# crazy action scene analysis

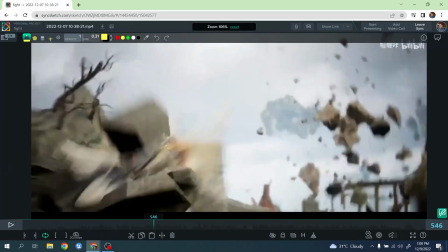[12:24]
But again, I think this part is reading a little bit of better because there is more of a pause here. So even when the dragon disappears, there is like almost like a second before it's popping out on the other side.
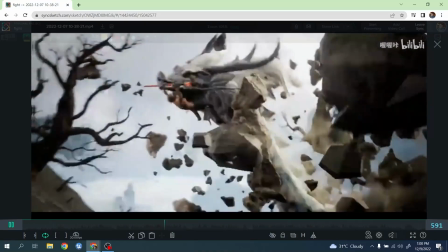[12:33]
You have time to read it, you have time to hold it, and then it's popping here and going to the other part here, right?
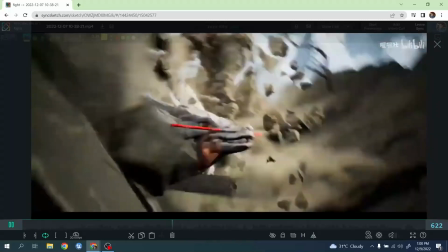[12:39]
And I love here now, it's, we are changing the timing now, it's going, it's doing this, it's going around with a nice, really
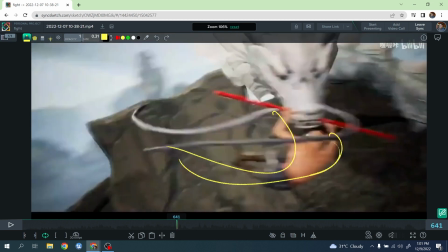[12:49]
follow through on the body, okay, which makes the arc read very well, right?
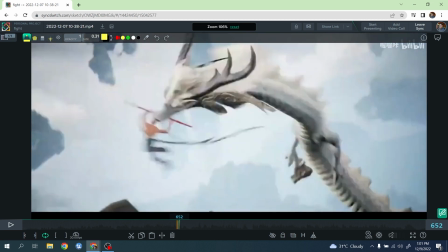[12:53]
So you see a reverse here, right? Boom, right? Boom.
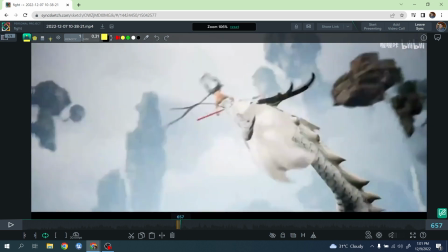[12:58]
See, like it's very nice how the character has been dragged all around, okay?
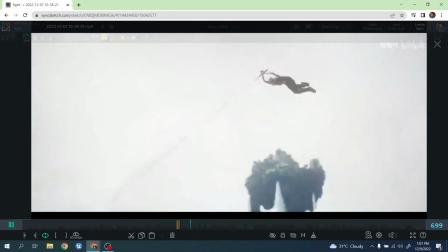[13:03]
I like at the end, the throw is in the air, we frame it here, and this action is really cool.
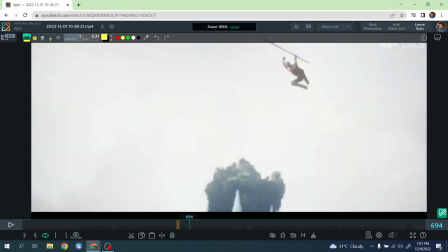[13:09]
This action is very cool. I wish again we could have held it maybe a little bit better here in the air, just for like a few extra frame, right?
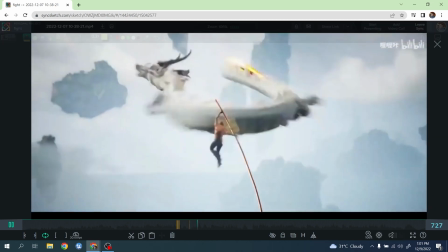[13:18]
And then coming down here, boom, boom. Let me watch it one more time.
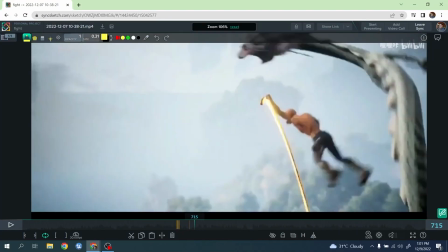[13:25]
This is really nice. Throws in the air, boom. Even here, see, after it does all those great action here, right?
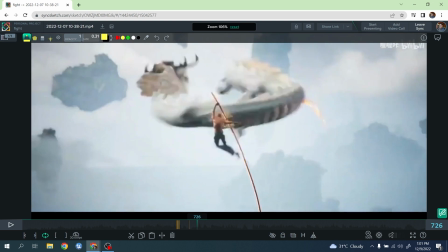[13:33]
It does all this. I wish there was a moment where maybe he kind of like,
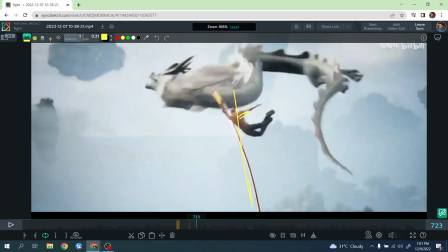[13:39]
he kind of settle and he balance here maybe for a second here, like he does all these crazy things around it. He finally finds his balance again for 6-7 frames, and then the dragon smacking him again, right?
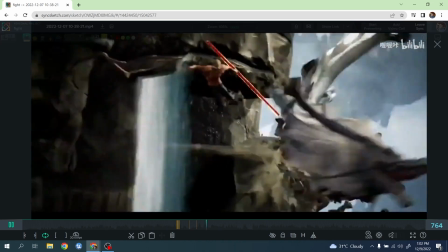[13:54]
And I love the change of angle here. Get smack coming down, jump here, jump on the tree, sliding, boom.
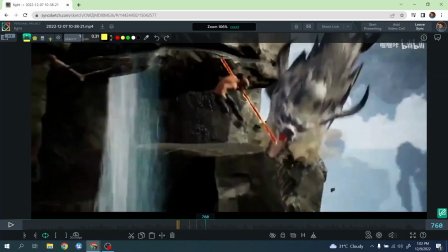[14:02]
Even here, I like the overall choreography.
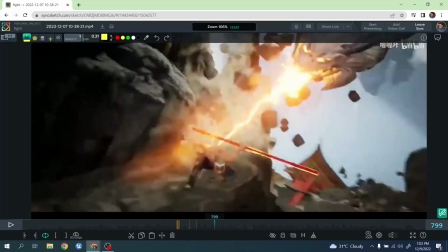[14:05]
I still feel like there are a few moments where I wish there was a few extra frame.
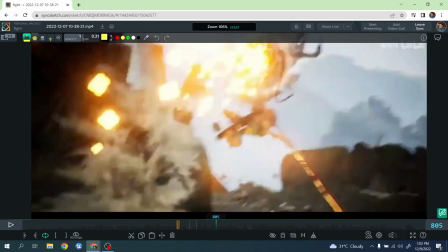[14:12]
Like these things, especially after this slide, I wish there was a few extra frame for this action.
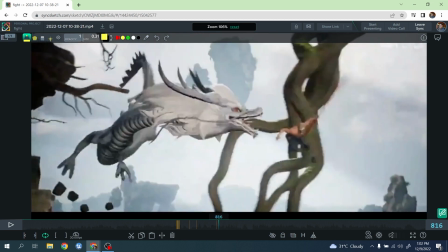[14:19]
Maybe a little bit more of easy in here or something, and just to read it a little bit better.
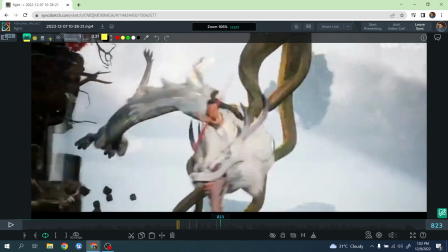[14:26]
Okay. Boom, boom, boom.
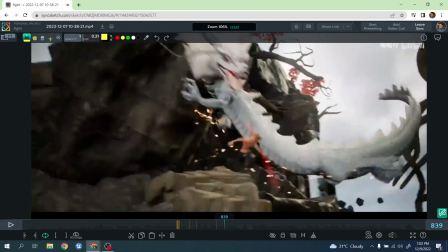[14:32]
Yeah, see, even here, for example, it goes here. I don't know if it's because of the framing as well, of the blur, could be also the resolution.
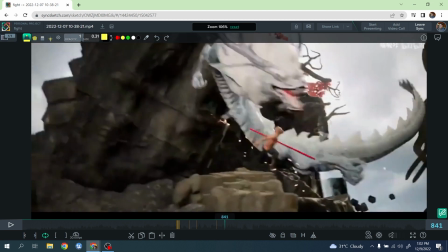[14:40]
But once you arrive here, for example, it's a little bit hard to read what's going on. Is it coming down?
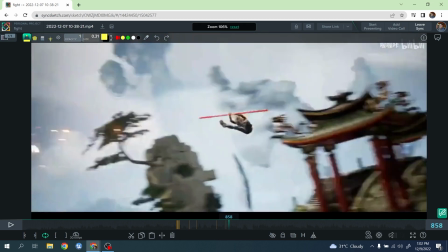[14:44]
It's not very very clear, right? What I do like a lot is this part overall here, how it bounces.
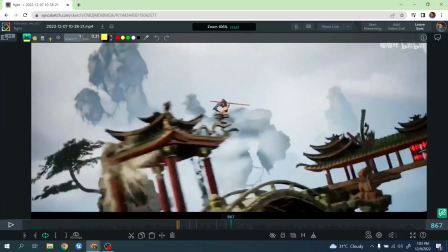[14:51]
Okay, you see the thing is this one. You see the camera here, it's not that crazy. It's kind of tracking the action, right?
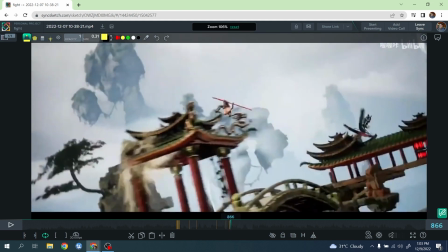[14:58]
And you just see boom, you see here, right? You see this one, right?
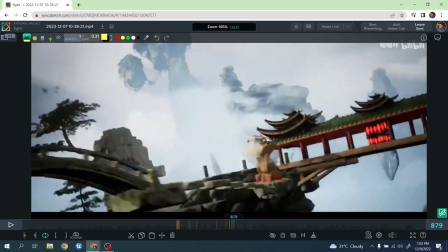[15:02]
Here's a bit of slowdown coming into this way, boom, boing, bouncing.
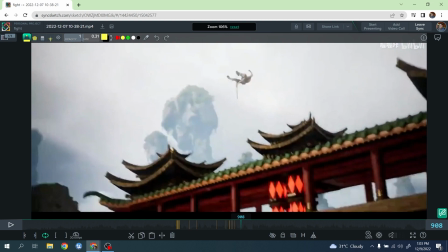[15:07]
It's basically a bouncing ball, right? And the camera slowly is tracking him. You see, like the camera doesn't have to make crazy movement left to right in a section like this.
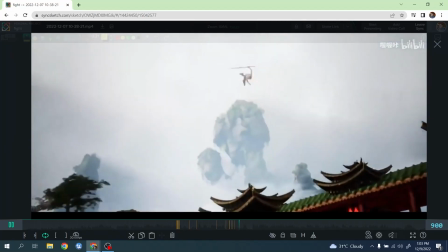[15:16]
And this one reads very well, boom, boom, right? It stops here.
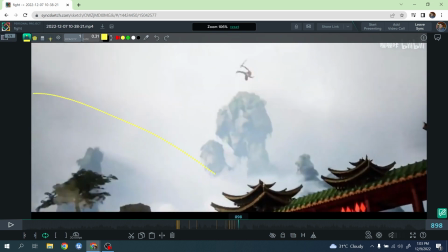[15:20]
It reads very well because the action is being given how dynamic is the character bouncing around, being small on screen. It's already making it feel very dynamic, right? And having the camera tracking very slowly, it's very nice.
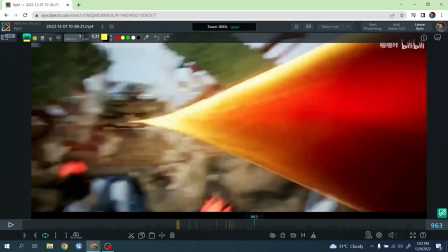[15:34]
All right. Again, here we go against the camera. Really cool. Smacking the dragon.
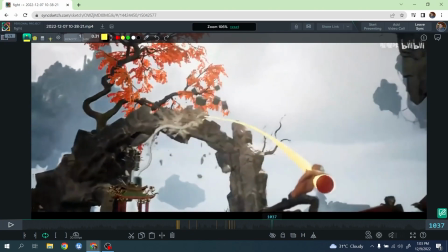[15:39]
I love this part overall here. I love this section overall here.
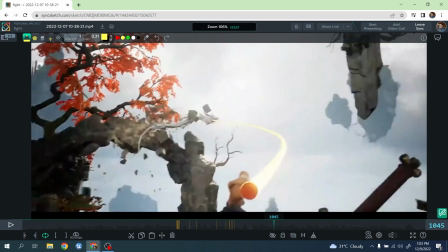[15:44]
That is really slow here, and see the dragon, right?
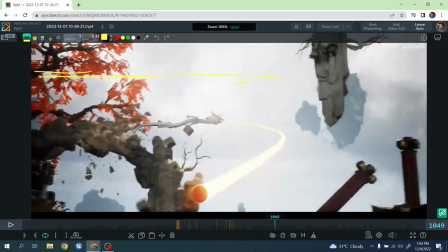[15:48]
Really cool. If you ask me, I think the camera should have been a lot lower, because these things that started to be really for outside of screen. We are cutting here. I don't think it's a good cut here, especially we have so much negative space here that I don't see any value.
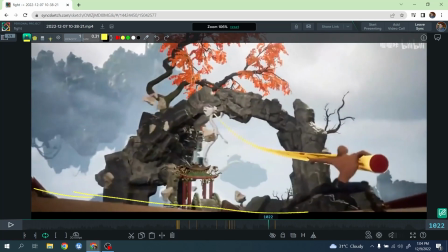[16:06]
I find like a framing like this, where the character was read properly, right? Maybe even a little bit more, and the dragon around this part of the screen. I feel the camera could have still moved.
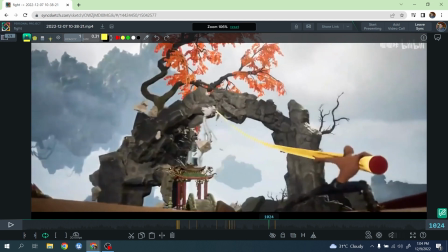[16:19]
Don't get me wrong, but I feel like it should have kept the kind of framing
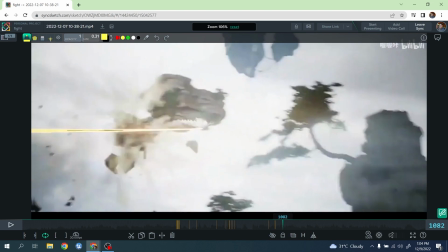[16:23]
through this whole section a little bit more, and obviously until here where the character is disappearing.
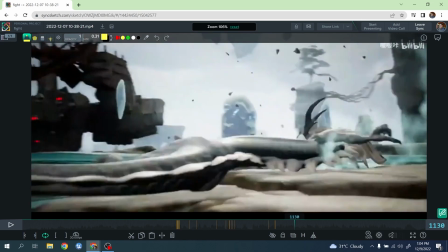[16:30]
This is really cool. Okay, gets in front of it, really nice.
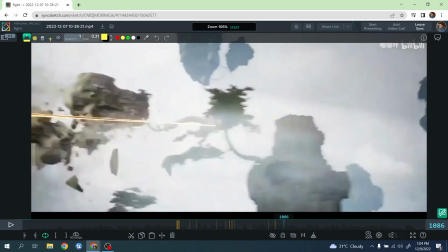[16:34]
Boom. This, I can say, this is a moment that he reads very well because he does this great kick, right?
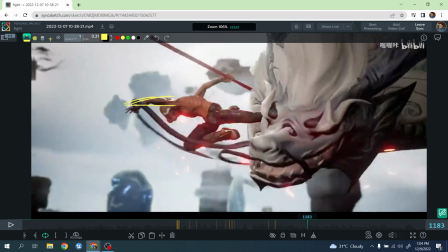[16:41]
Boom. You can see again the nice line of action. Okay, boom, right? And you do this, say you do this one really, really nice and powerful,
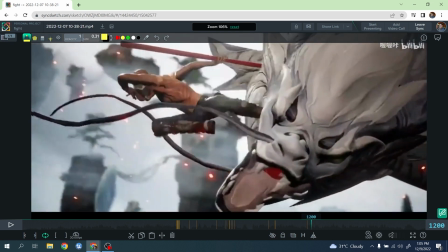[16:52]
but you also read the anticipation what is happening here because now it's compressing
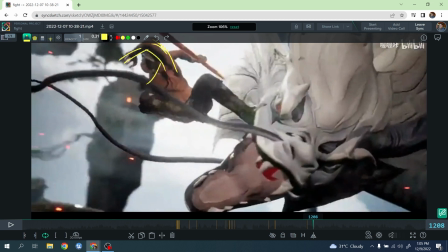[17:00]
again here, right?
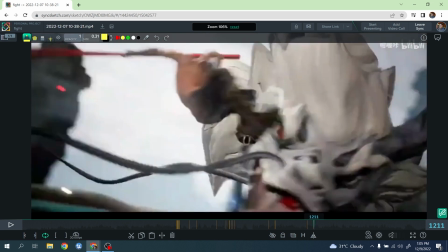[17:05]
Right, it's compressing here, right? There's a compression again, and then push, boom, push again.
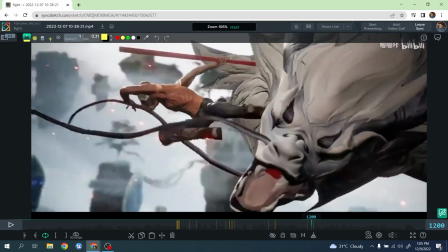[17:12]
So this is like the moment where you want to make it really fast and dynamic because you have a big hole here, bam, really fast.
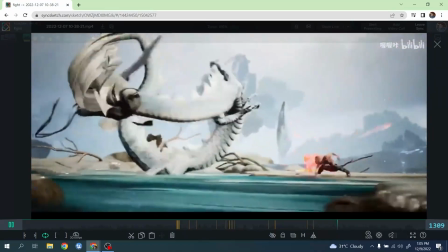[17:19]
You're going this direction, really, really nice and cool, right? This is all fun.
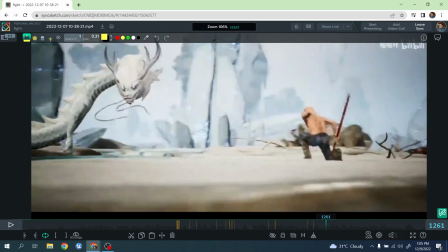[17:25]
Okay, it's funny. Getting here on the ground. It's coming again with a roll, very fast and dynamic here.
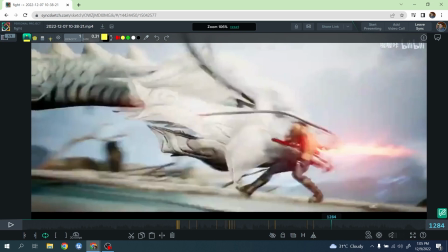[17:32]
The contact with the dragon, boom, again. See where we are going from a compression here for a decompression here, right?
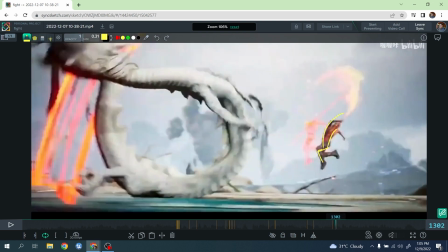[17:40]
Bam, to finally kind of open up this sequence overall here, right?
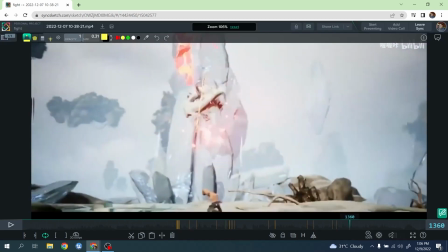[17:50]
I'm smacking the ground, and I love how to give the kick. Even here, you see like another problem, in my opinion, of course, at least.
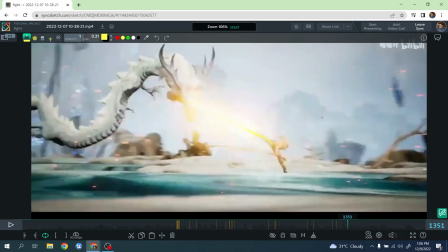[17:59]
It does this kick. The silhouette, the pose is amazing.
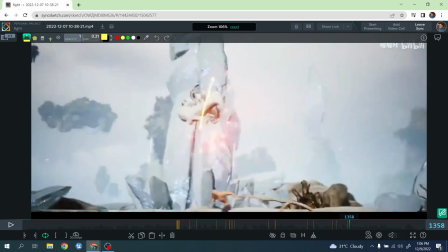[18:03]
The problem is like you don't read the kick very well because the camera immediately goes away and take the character out of frame immediately. The frame after you have this great pose, the character frame here, and you do not appreciate the kick that much actually.
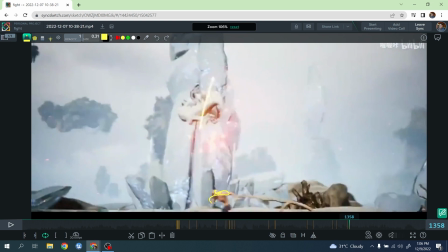[18:19]
I think it's a bit of a shame because it would be worth
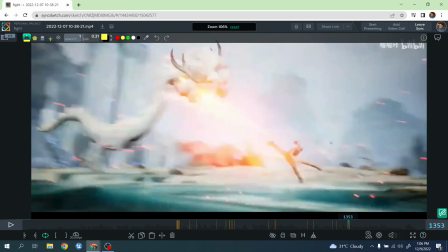[18:24]
it maybe just to stay here and having the camera follow the dragon a little bit longer.
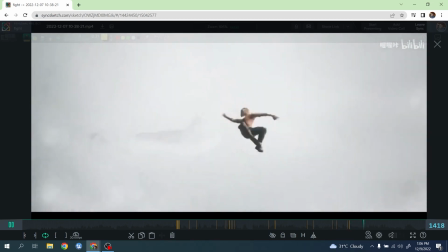[18:29]
All right, and okay, same here.
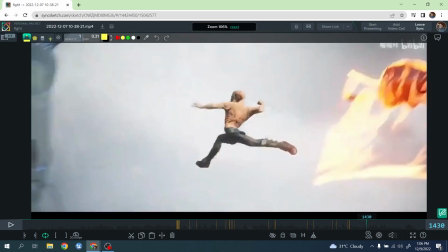[18:33]
It could have again not a big hold, but again another few 4 to 5 frame would be really nice here.
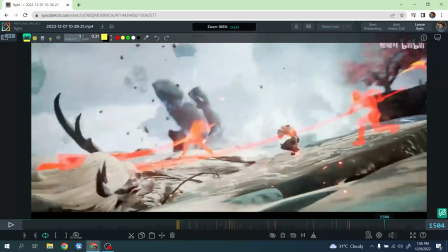[18:40]
Boom, right? And this is a moment I'm getting confused actually again.
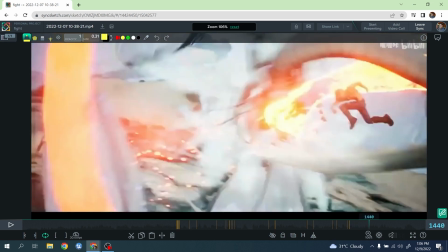[18:46]
Like I see this hit, right? Boom. Okay, we follow the dragon, right?
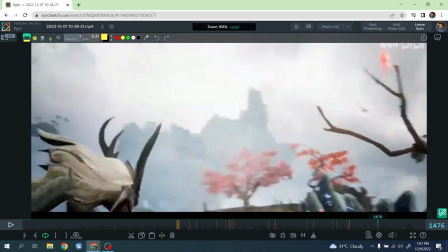[18:53]
And then again you see what's happening. The dragon is looking here. I have no idea what I'm looking at that here.
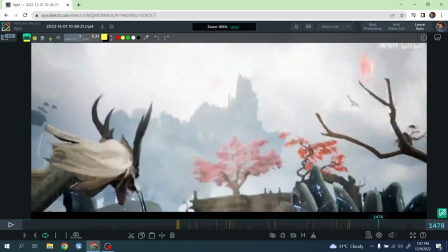[19:00]
The camera is going here. I don't know if they want us to see this small silhouette, but I do not have time to see it because now immediately
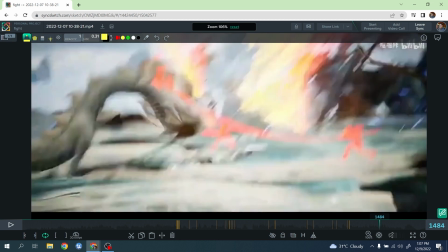[19:10]
going back to the dragon. And like I have no idea what is this for. Again, maybe I'm missing some context from the character and everything,
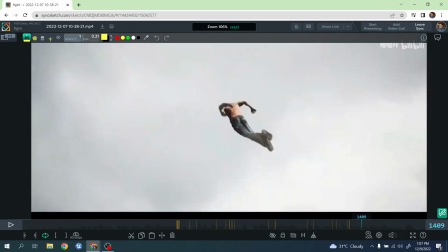[19:17]
but I do not understand what's going on because the character it does the camera goes here very quick and then immediately going back.
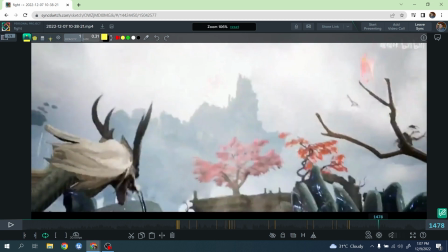[19:26]
So ideally, if they wanted to give some visibility, maybe we should have these two characters. I think there is another one here I can tell very well. Reading here with a big anticipation, right? Hold it for maybe at least a second and see them slowly anticipating and then knocking down like this, okay?
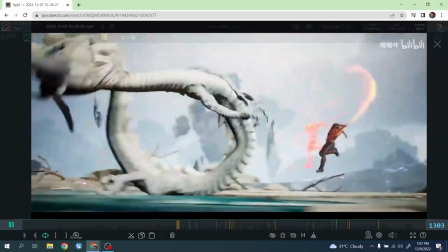[19:45]
There is this moment, honestly, when I'm getting a little bit lost. And again, I might not have context, but I don't read very well why this.
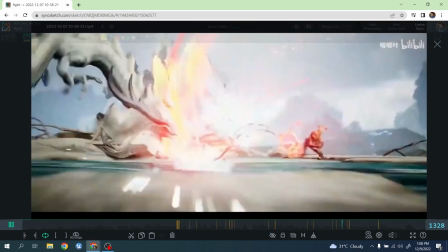[19:54]
I think it's double silhouette. It must be his power or something. I don't really understand where it's coming from, and they see they're coming very quickly.
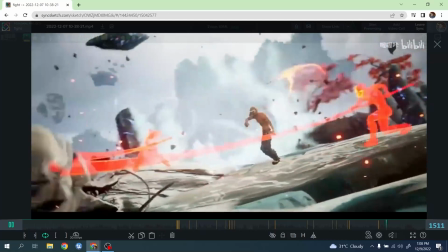[20:01]
Okay, here I get it. It's been thrown. But again, they feel to me they're coming a bit out of nowhere.
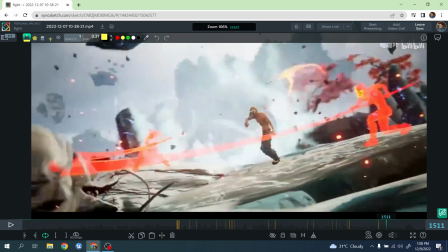[20:08]
They're not being introduced. But again, this is completely out of context. Maybe if you're familiar with the character, with the movie and everything, you get it. For someone who just watched this, I feel like they come a little bit out of context, right?
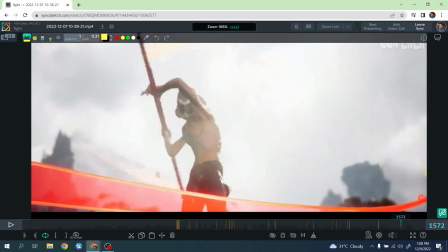[20:22]
And obviously cool ending, right?